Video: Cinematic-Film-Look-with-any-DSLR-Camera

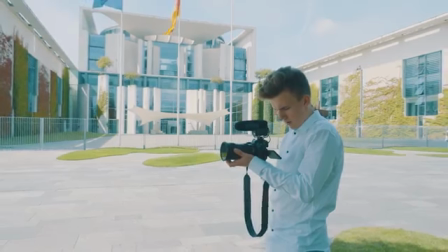2s
Everyone today owns some sort of camera, such as your smartphone or a basic Canon DSLR.
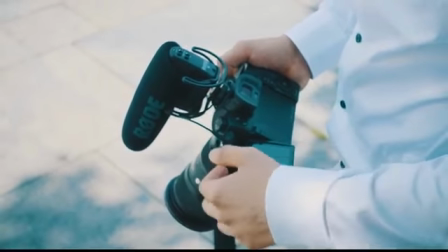10s
Most of the time we are not getting the most out of the equipment that we are using to achieve professional video quality,
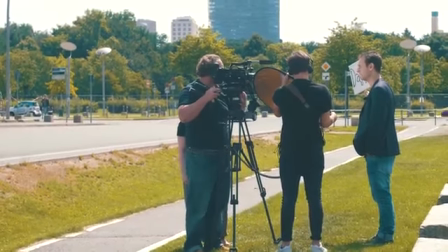18s
as you can see in TV or Hollywood movies. So in this video I want to show you how you can get the best quality
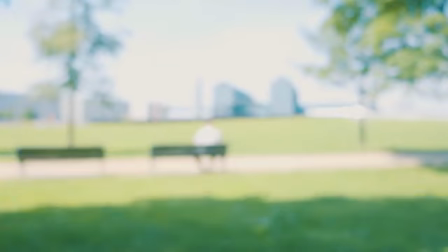27s
out of any DSLR camera you own to take your films to the next level.
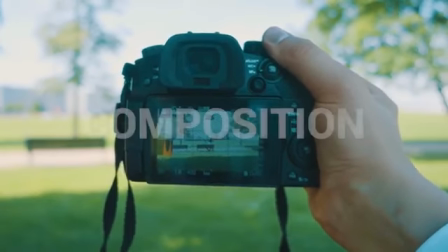33s
Let's begin with one of the main subjects: composition. Maybe you've heard about the rule of thirds before,
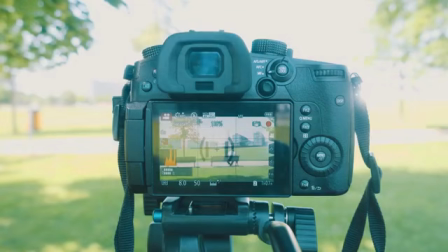40s
which says that we are achieving better picture aesthetic when we orient on the 4 grid lines on the camera screen.
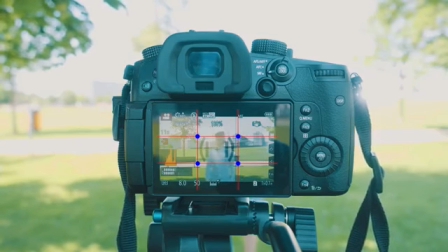48s
So if you have a specific object in your shot, try to place it in 1/3 of the frame.
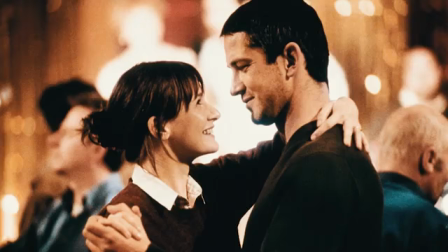54s
Lighting, the most important topic in filmmaking. Soft lighting is often used in high quality productions because the shadows, for example in your face, look more mellow and not as aggressive like in direct sunlight.
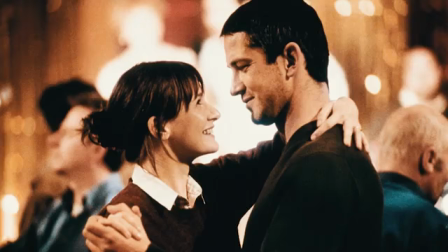70s
When you want to film outside, timing and locations are the key points. The best time to film outside at any spot is called magic hour, which happens right after sunrise and before sunset.
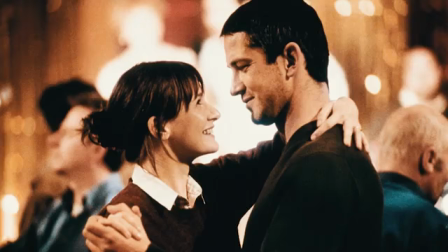84s
If you want to film in the middle of the day, you should look for a shady place where no direct sunlight is hitting your object, or you can wait until some clouds are blocking the rays of the sun. Let's go on with shallow depth of field. In blockbuster movies are often scenes with blurry backgrounds.
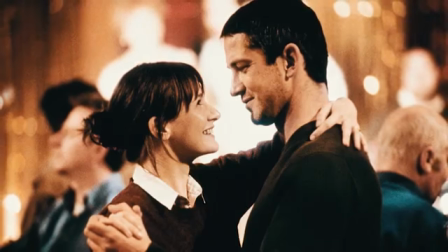104s
So how you can maximize that look with your camera?
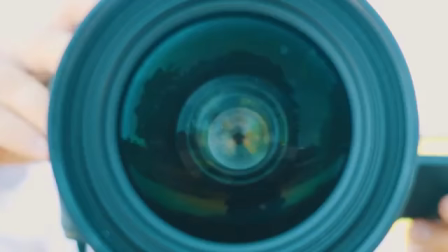109s
Firstly, if you have a zoom lens, raise the focal length, that means zoom all the way in. Keep in mind that your composition changes, so move your camera back. The second factor is aperture, which you should open as much as possible to maximize the shallow depth of field.
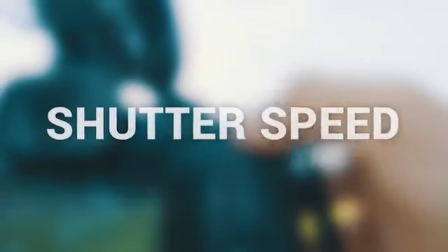129s
Shutter speed. This controls the motion blur in your video.
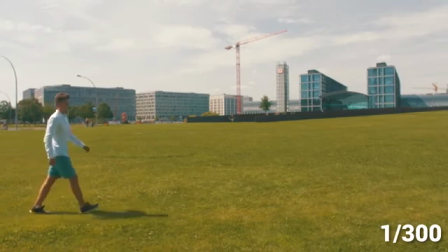134s
If you choose a shutter speed of 1/300th, the motions in the video look pretty static and not smooth.
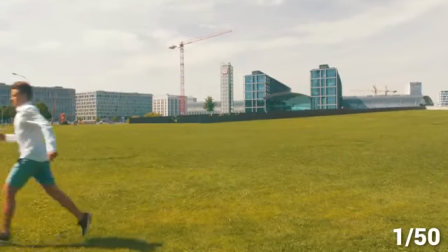142s
When you choose 1/50th, motions look more naturally blurred.
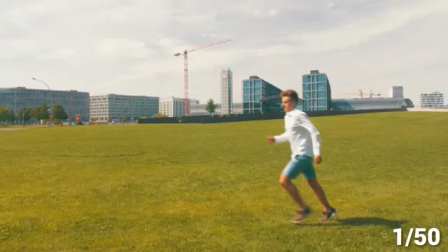148s
That's the shutter speed that's normally used to achieve the best video quality.
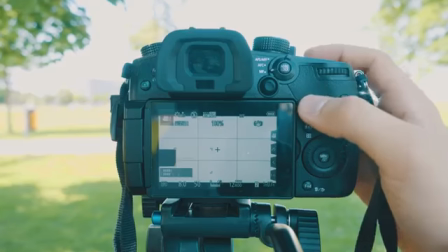153s
The picture gets really bright if you turn the shutter speed to 1/50th.
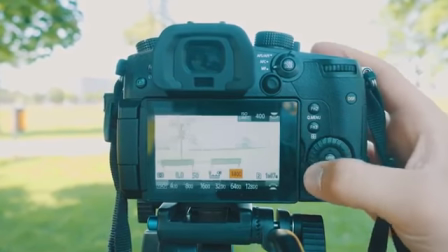158s
So use the ISO to bring down the exposure.
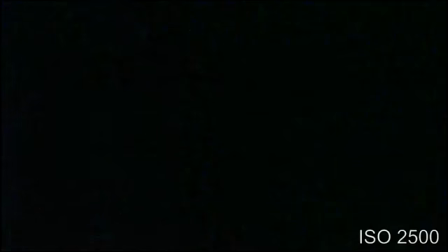161s
ISO is a digital camera brightener which also creates ugly noise when you turn it too high.
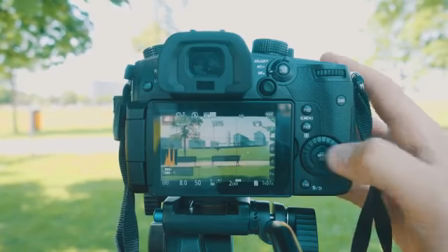168s
So always keep it as low as possible and use it as a last option in dark situations.
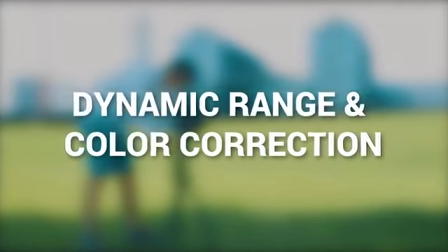175s
Dynamic range and color correction. For your camera,
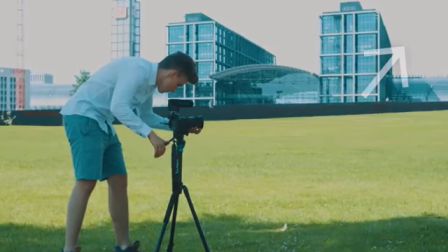178s
it's a serious challenge to capture something that's very bright and something that's very dark at the same time.
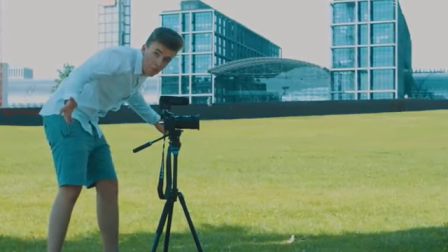186s
To capture a wider range between black and white,
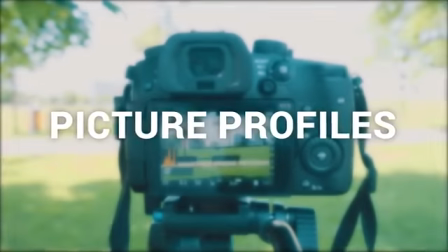190s
we use picture profiles in our camera to have more usable information in post-production.
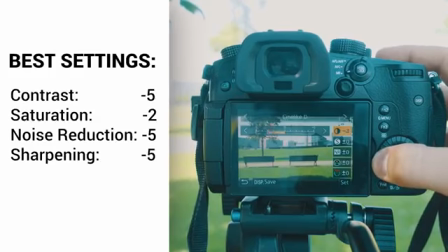196s
Set the contrast as low as possible, the saturations 2 stops negative, and if your camera has something like noise reduction or sharpening, turn that completely down. With that setting, you're achieving a flat, grey looking image which delivers you more dynamic range for color correction. A good tutorial for color correction is linked in the description below. So that's all.
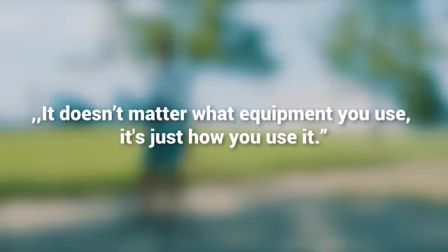223s
Have fun while filming and always keep in mind, it doesn't matter what equipment you use, it's just how you use it.